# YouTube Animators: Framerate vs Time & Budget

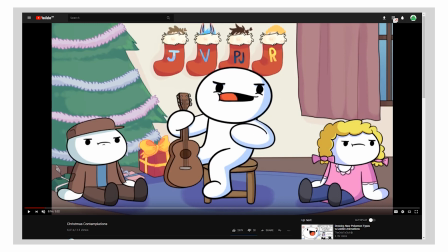501s
And what that is that's what helps give it sort of the sensation that he's thrusting his arm. He's not just unfolding his arm slowly towards the old man, he's thrusting it. Which is important for the motion because it's supposed to be sort of an accusatory, nobody cares kind of motion,
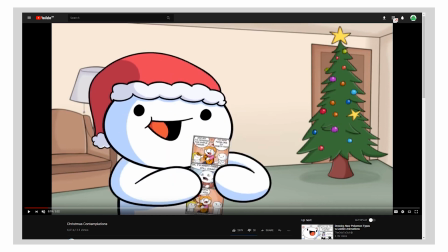521s
and you can achieve that by choosing where you put the frames that you use,
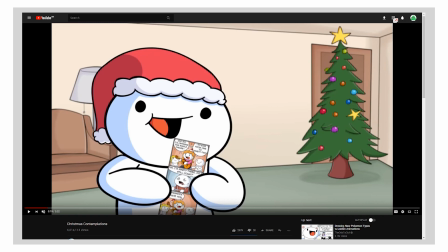526s
because if you had spread the frames out equally along the whole motion, you would have gotten a much more slow-looking, deliberate, smooth-looking also kind of motion that wouldn't really communicate what he wants.
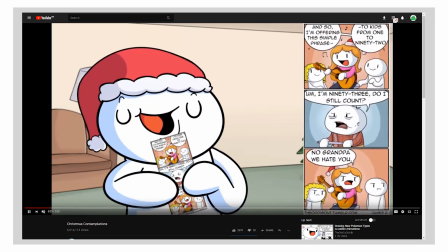539s
And you can see here again, the bounce is always there when he does his motions.
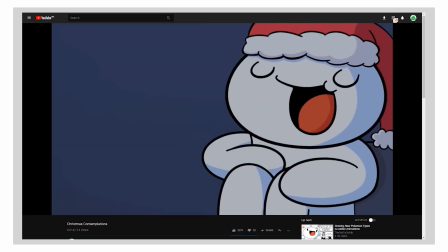544s
Something else he does is he draws mouths on his characters, which is
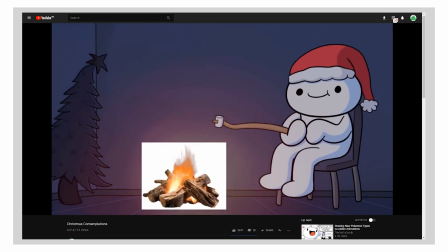549s
something that can be very difficult to deal with because lip sync is really freaking hard.
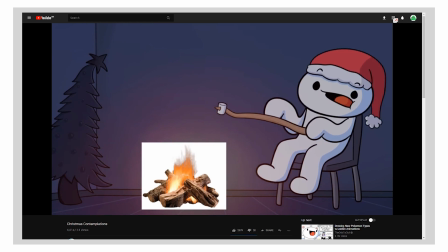555s
So he chooses mostly not to do it. Instead, he just uses the mouth for expression.
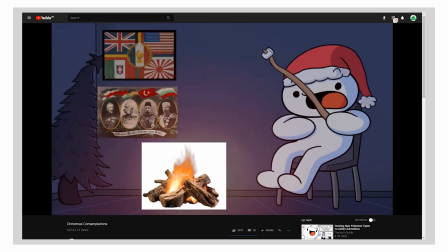560s
It's not moving in time with anything that he says,
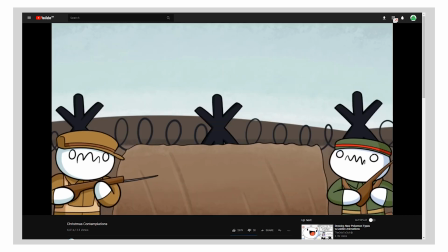564s
although he does tend to move his character on some of the beats of his voice in order to synchronize the animation
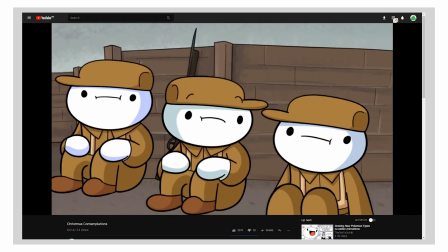571s
and the audio a little bit.
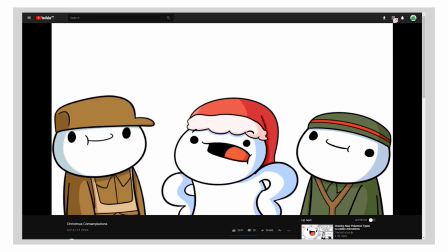574s
But he just basically uses the mouths for expression, to give the characters an expression of what exactly kind of feeling does he want them to have as they're saying stuff.
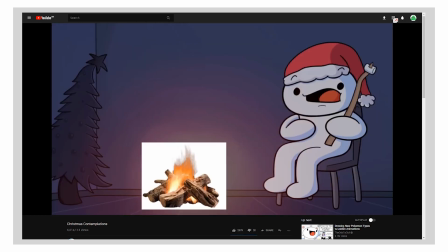585s
And perhaps part of the reason why he does that is that with the style of eyes that he's chosen,
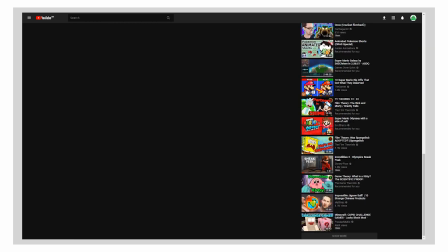590s
it can be a little bit difficult to communicate a lot of complex emotion, I think.
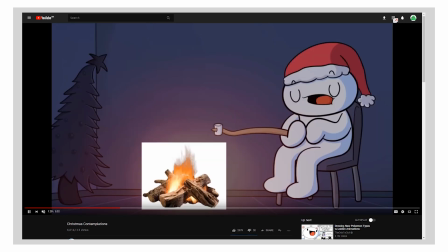596s
So yeah, that's the primary thing I think there is to take away from The Odd Ones Out, is that he uses that bounce, that anticipation and follow through on everything.
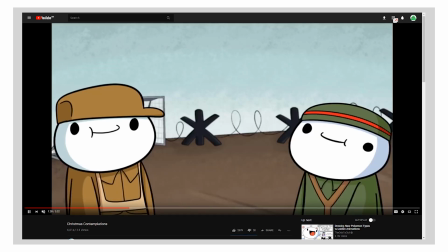605s
It's almost compulsive with him. It's very much a signature part of his style to have that bounciness to the motion that's going on.
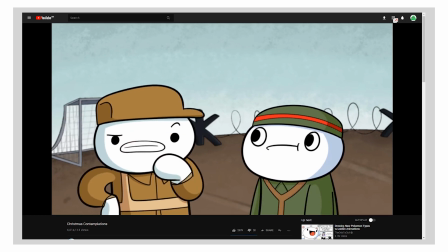612s
And that's a really nice thing because, again, it's a shortcut. It's something that allows you to put more life into a character without having to put a ton more work into it.
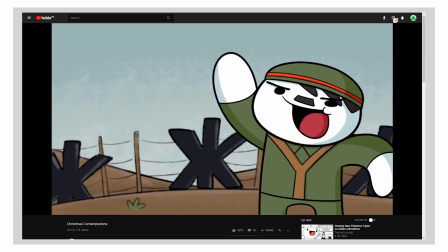621s
And all animation is predicated on this constant tension between how much time and budget do you have and how
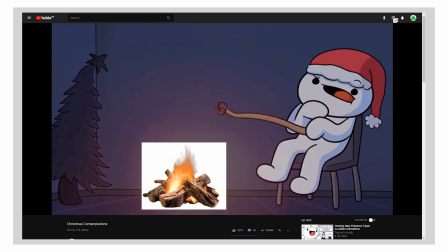627s
many corners can you cut to kind of cheat the audience into seeing more motion than you're really putting in there.
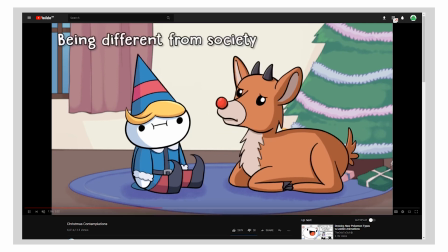634s
And the anticipation follow-through thing that he does is an excellent example of that.
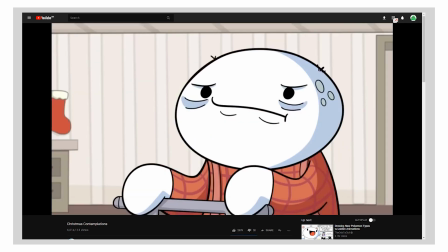639s
Something else that's worth noting also, by the way, is his style of composition.
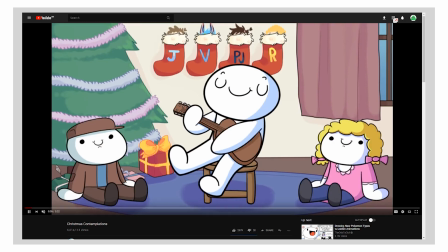643s
When it comes to The Odd Ones Out, he tends, for the most part, to have compositions that look, well,
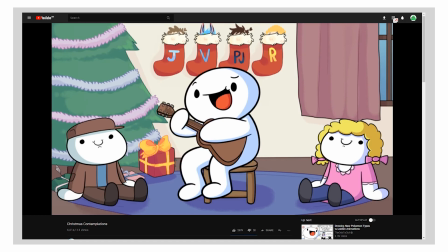648s
like this, where you have a background, an environment, but the characters are sort of
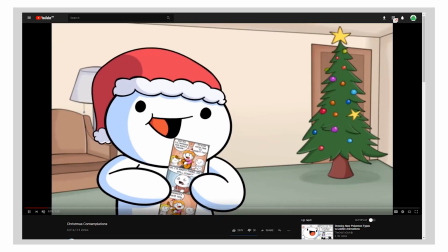655s
pasted on top of it. They're not very much part of the environment. The backgrounds just kind of happen to be there around the characters doing their actions.
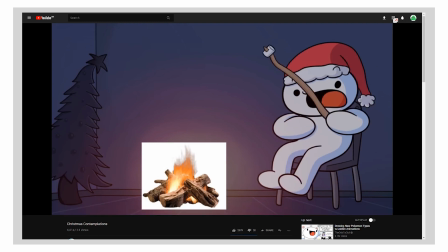662s
And again, this is something that makes perfect sense for the format that he's delivering. It is a thing about him telling a story and delivering some key visuals,
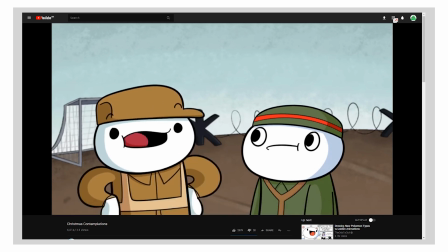670s
so it's not really important that the backgrounds be integral, but that's the kind of framing that he tends to choose,
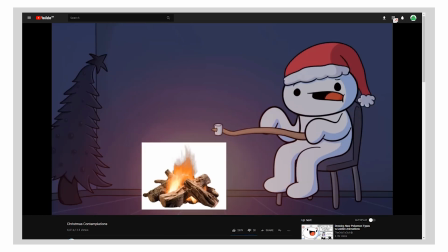676s
is characters in the front of the frame performing the action, and then the background just kind of
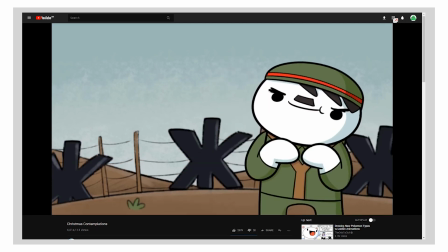682s
existing as a backdrop more than as an actual stage where the characters are moving
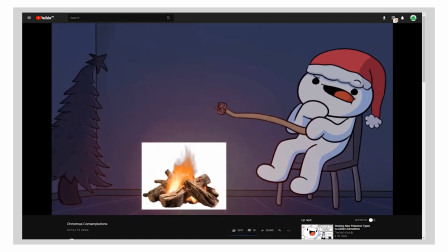687s
in the sense that it's not so much a 3D stage that he chooses for his characters,
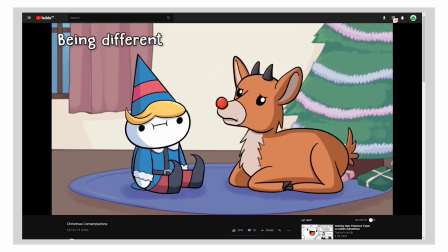691s
it's a 2D stage. It's like if you're on stage and then behind you there's a curtain with a scene painted on it.
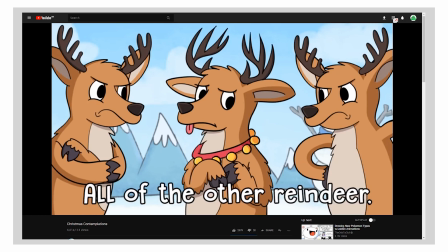697s
That's kind of the feeling that you get from the kind of stagings that he chooses. And again, this is not like that makes the whole thing bad and terrible and stuff.
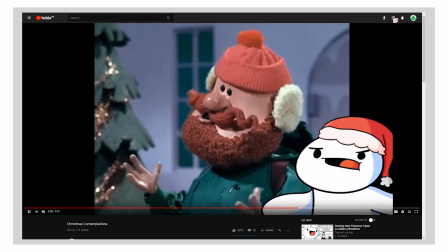705s
No, it's just, as you can see, indeed, it's a very standard choice when it comes to animation.
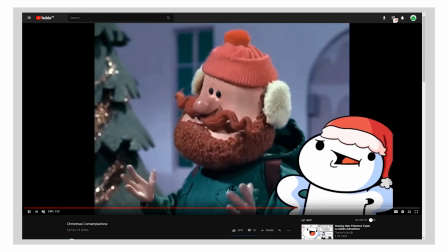710s
As you can see, the clip he's playing from this Christmas special, that's very much the way that this shot is framed as well, and this shot is framed as well.
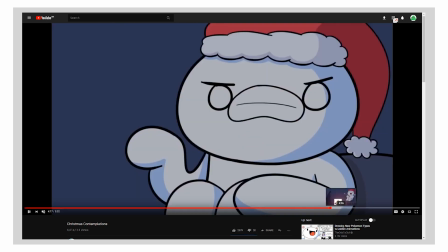717s
And it's just a stylistic choice.
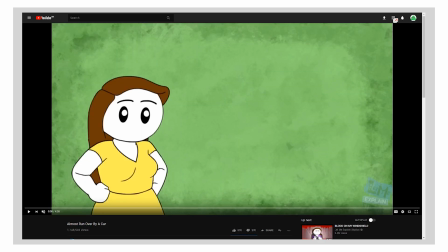720s
So, moving on from The Odd Ones Out, let's talk about Rebecca Parham of Let Me Explain Studios.
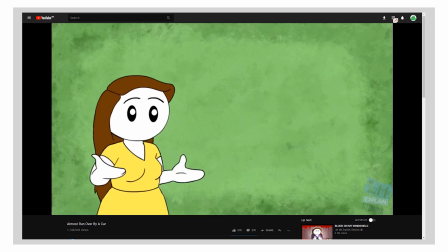727s
Now, she has a slightly different approach to animating, as you can already see if you're paying attention.
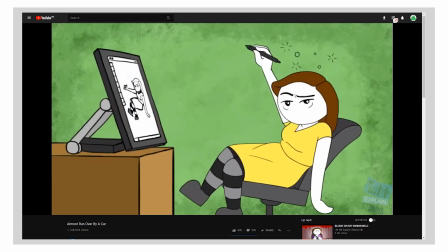731s
The bounce that was so prevalent with The Odd Ones Out is kind of absent here.
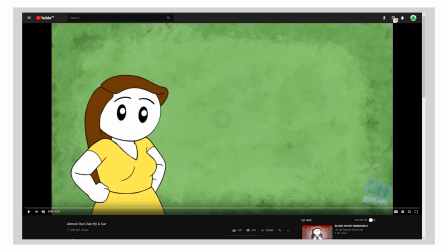737s
She chooses not to use it, but she still makes use of the same principles of anticipation and follow-through. Here, she's about to change from one pose to another as she's delivering the voiceover.
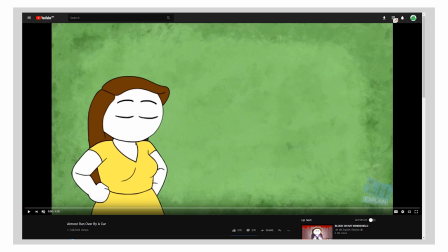748s
In order to facilitate that change, she leads with a blink. You can see she closes the eye, then follows through. And this is something we're going to see her do multiple more times over the course of this video. This, by the way, is also how I tend to choose to animate my character when I'm doing this kind of thing.
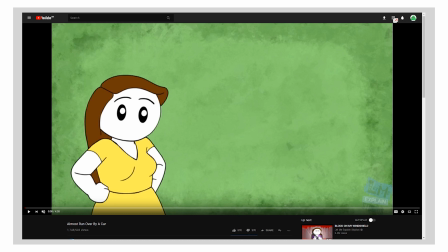764s
A blink is a great way to set up moving the character to a new pose. But generally, she's more happy to, when it comes to, either use very, very subtle motion. I'm not even sure if you even caught that. You can see her eyes. This is synchronized with something that she says.
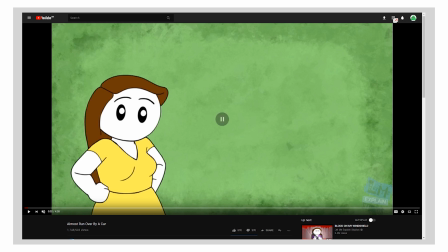782s
Her eyes flicker ever so slightly, which is a little bit of a hack. Just by having a character blink, or by having their eyes flicker, or by having a tiny little motion happen to them, you can give the audience the illusion that there's still, air quotes, life in the character,
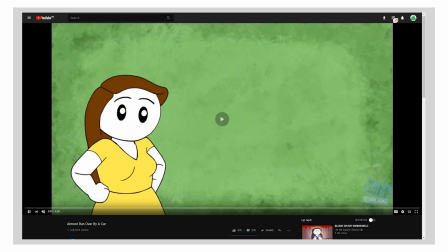798s
even if what you're actually showing them is a rather extended static shot where not much is happening.
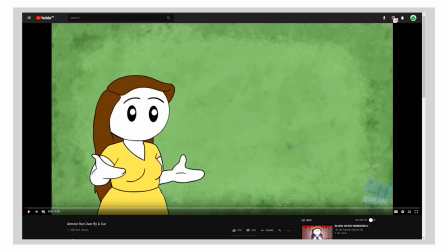804s
Just by having that little tiny flicker, you can deliver the sensation of life. Now, as you can see with Parham, she doesn't really do the bouncy anticipation follow-through when it comes to delivering her voiceover.
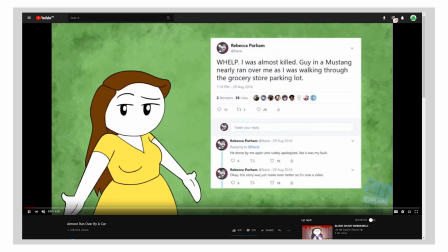819s
She uses occasionally stuff like blinking to anticipate emotion,
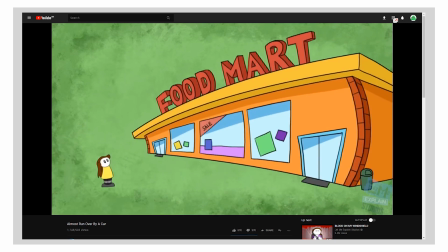825s
but not really with this same compulsive frequency as The Odd Ones Out.
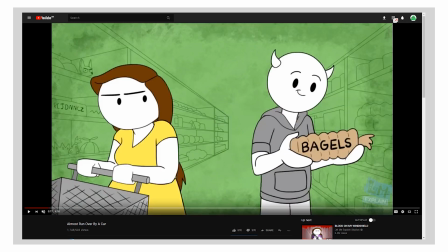830s
She'll do it sometimes, as we are indeed about to see. Here, she's going to use the... you can see here's the anticipation. Just a little tiny wobble as she's getting ready to go into the motion. There's the motion, and there's the follow-through.
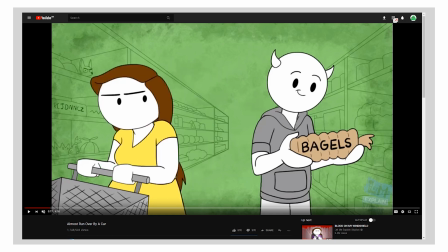846s
Just that little tiny wobble. So she uses the same technique, but she uses it differently.
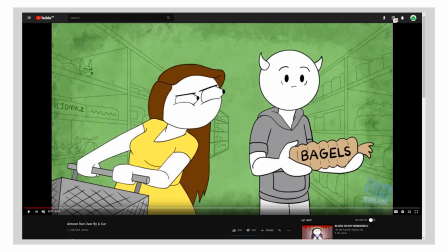850s
It's somewhat less obvious when it comes to her, but it's nonetheless still there.
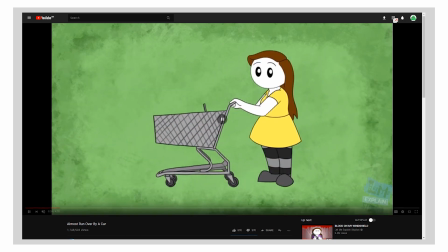862s
She also uses this particular little trick.
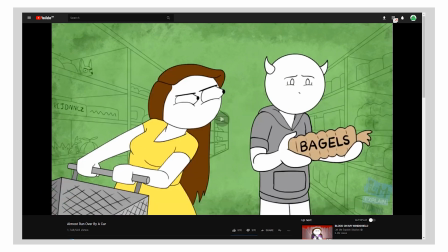866s
When she needs the character to walk with the trolley, she doesn't animate a walk cycle.
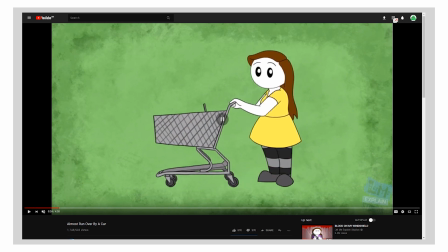872s
That takes forever, and they're really difficult to get right. Instead, what she does is just have a walk pose and then have the character stop.
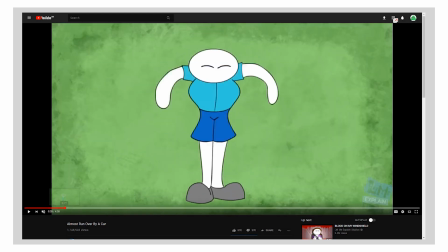880s
Ooh, here comes a really good sequence, by the way. This is one of the things I really like about Rebecca Parham's animation,
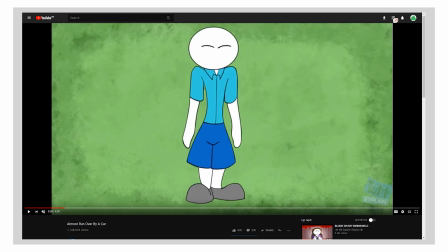887s
is that sometimes it's always a question of how much time do I have to do something complicated, as compared to, how long does the video need to be, and do I really have time to spend a lot of time on it? But sometimes she really displays a wonderful command of animation as a language.
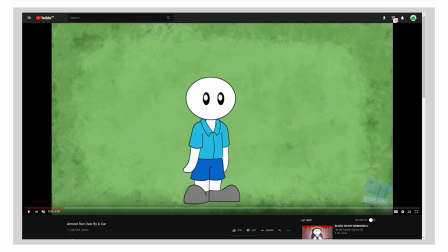904s
And I think, if I remember right, she did train as a traditional animator. And you can see here, we see that bounciness that was in the Odd Ones Outs video all the time. She's kind of pooled some resources and reserved them for this particular shot.
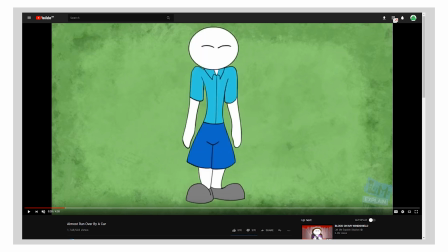917s
As you can see, squashing down to stretch all the way up. And then as you reach the peak of the stretch upwards, you can see the mass that's concentrated near the bottom on the shorts gets swung upwards.
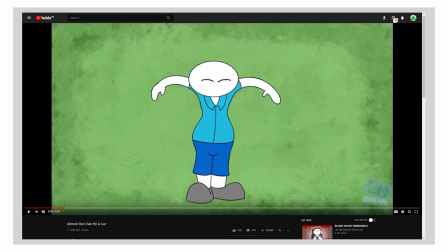931s
And then it gets bounced back down again. So you get this fantastic bouncy motion going on. Doing. And another thing I quite like, the character is about to balloon out and become somewhat more round and rotund. So see what she does. She thins the character down.
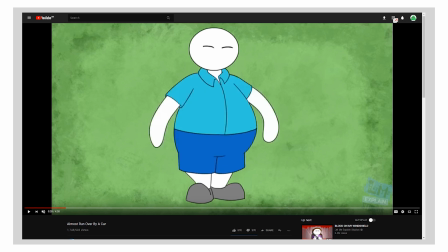950s
She slims them first, so that when they expand, it happens with a lot more... Oh, good lord, I've got hiccups. Talk about bad timing. When the character expands, there's a lot more bounce to it.
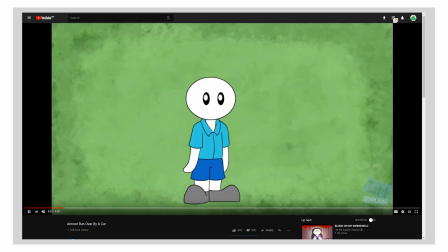966s
Try and notice that.
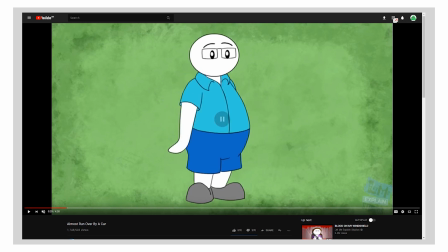970s
So you get this doing, poing. Stop hiccuping, damn it. Boing, and then flump. Okay, just a sec. I need water. God damn it.
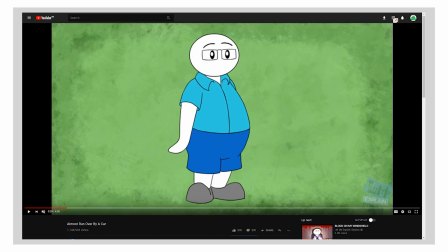I'm not doing this recording over again. We're going with it.